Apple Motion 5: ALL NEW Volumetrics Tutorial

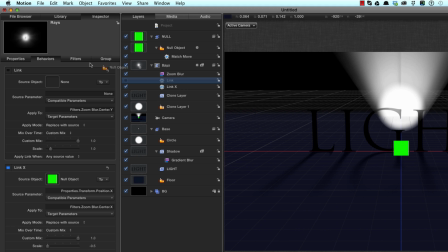Again, we'll drag the null object into the source well. Make sure you drag the null object, not the null group, that you can get confused that way. Okay, source parameter properties, transform position Y.
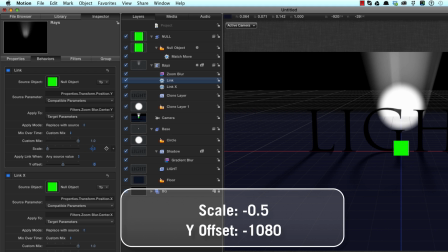We'll set a scale of minus 0.5 and a Y offset of minus 1080.
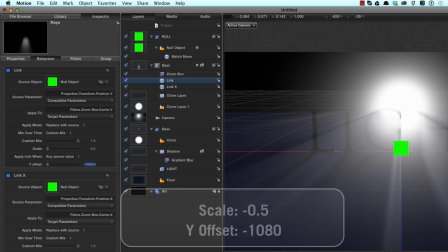So you can probably understand that those figures relate to the size of the project, which is 1920 1080.
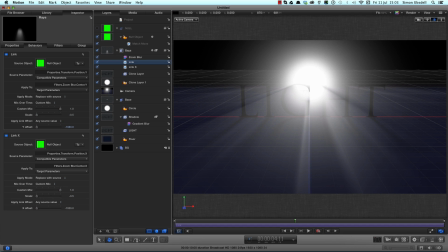So let's turn off the null. And now if we pan the camera, as if like magic,
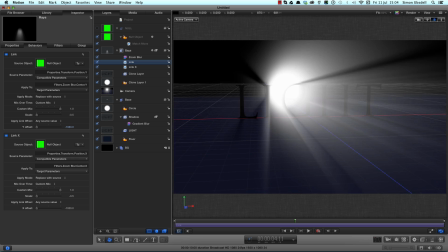we do actually have it all moving correctly. So there we go.
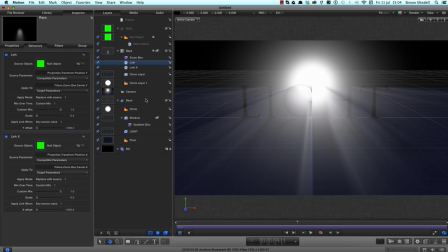Now let's do a bit of stylizing of this. Let's select the camera.
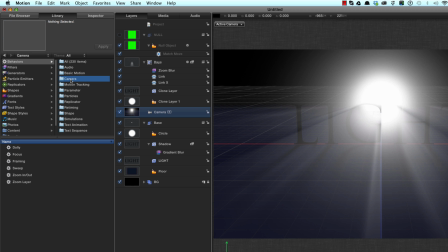Command 2 to come to the behaviors. Select the camera group, sweep, and apply that.
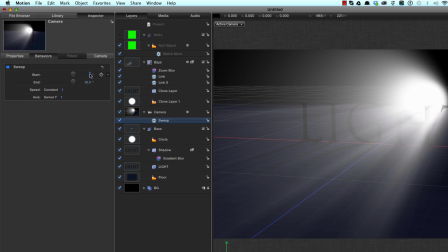F2 to come to its sweep controls. We'll start at minus 15 and end at plus 15.
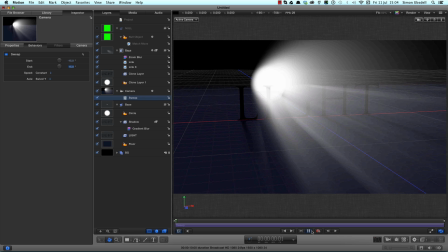So now we've got an automatic sweep through there.
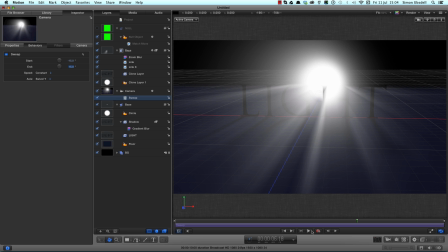Let's hit Alt Command forward slash to hide the 3D view, which we don't need anymore.
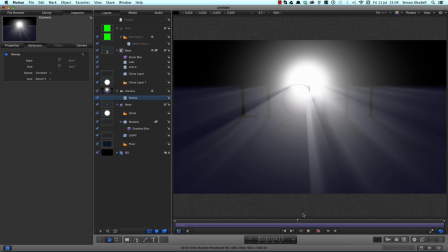And now those rays are a bit too strong, really, and they're obscuring too much of the text.
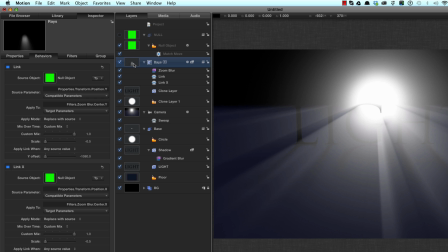So let's select that rays group. Command 2 to come to the library, filters, color correction,
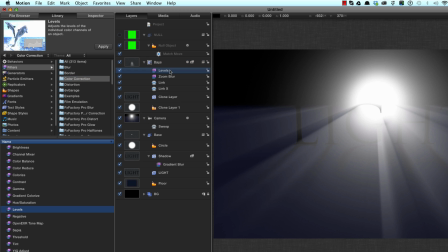and let's select levels and apply it above the zoom blur. F3 to come to the inspector.
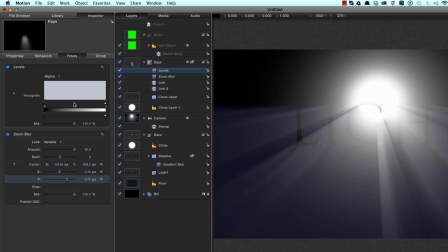We'll select alpha here, and then if we adjust the gamma, or this is mid control here,
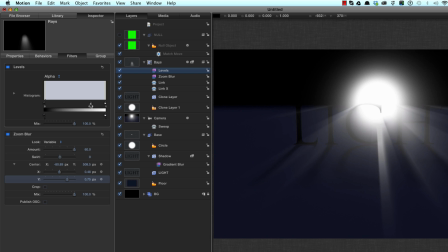you see I can reduce the amount of spill into the foreground
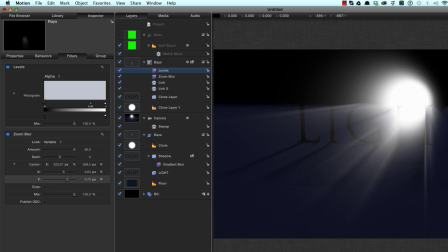and make that look a little bit more classy than just have the whole thing blasting away.
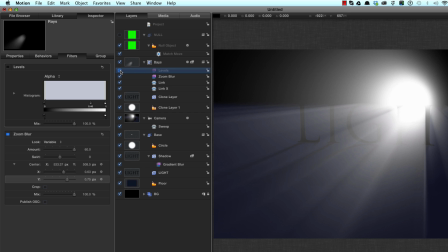You might like it blasting away, but I prefer that.
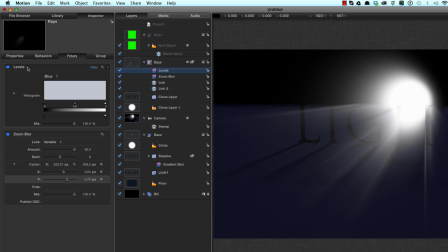And what we can also do is come to the blue value in the levels, so select that from that menu, and pull down on that white control just to bring in a bit of blue
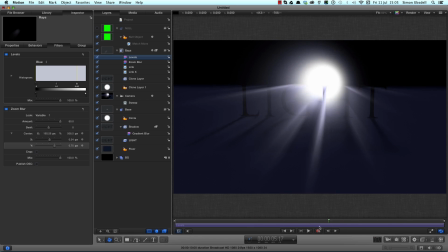into the rays. Very nice indeed. I think I want to add a light just to brighten up the background to make it look as though there is actually is a light source hitting the floor.
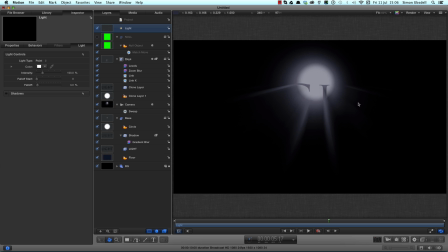So let's hit Command Shift L, and immediately everything all goes completely wrong. Let's set up the light first of all.
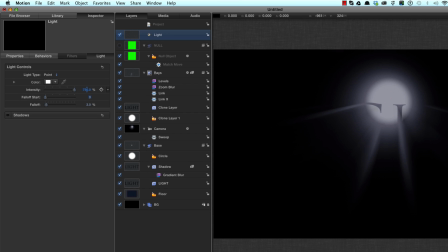We want to increase its intensity to 750 and set its fall off to 1000.
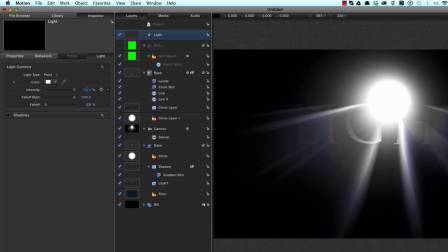Sorry, the fall off start to 1000 and the fall off itself to 2. F1 to come to its transform,
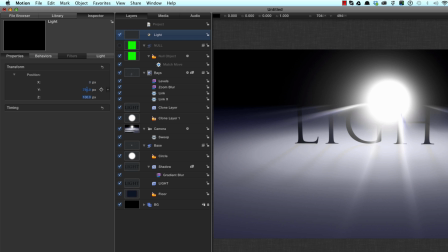and let's set a Y position of 750 and a Z position of minus 2000.
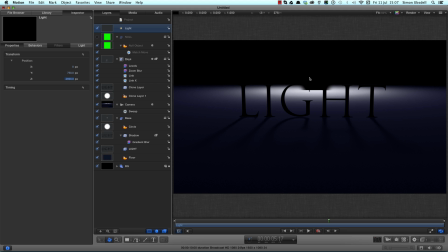So it's back there. Right, a number of things are wrong again. We need to exclude certain things from the lighting.
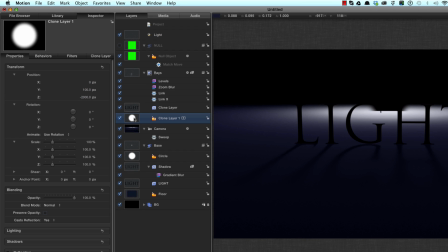Now specifically that clone layer, which is the light source clone.
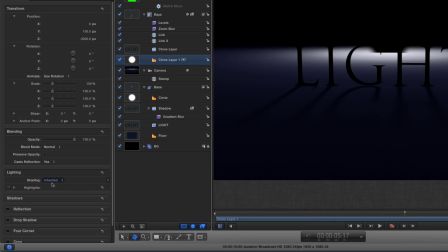Let's twirl open the lighting down here, and where it says shading, let's turn that off.
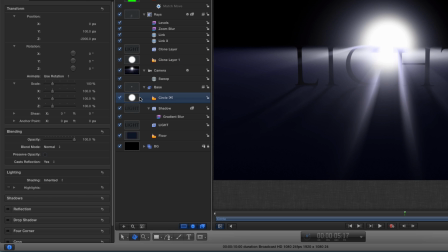Let's do the same thing for that circle, which was the source. So let's turn that off as well.
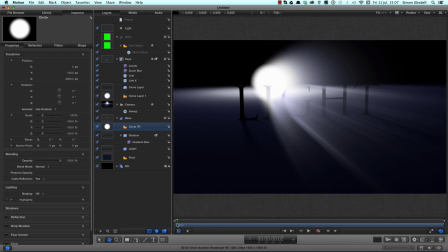So now that's working a bit better.
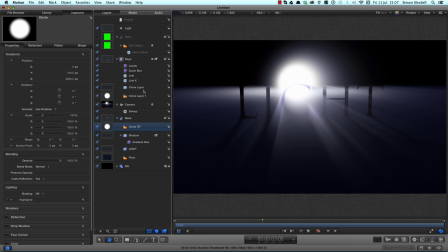And if we turn that light on and off, you'll see that that sort of lights up the background and makes it look as though that light is actually there.
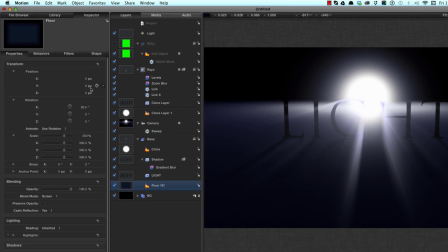And what we might also do is take the floor, F1, and let's push it back a bit on Z.
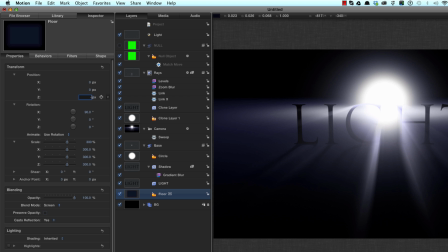There, let's go for minus 1750.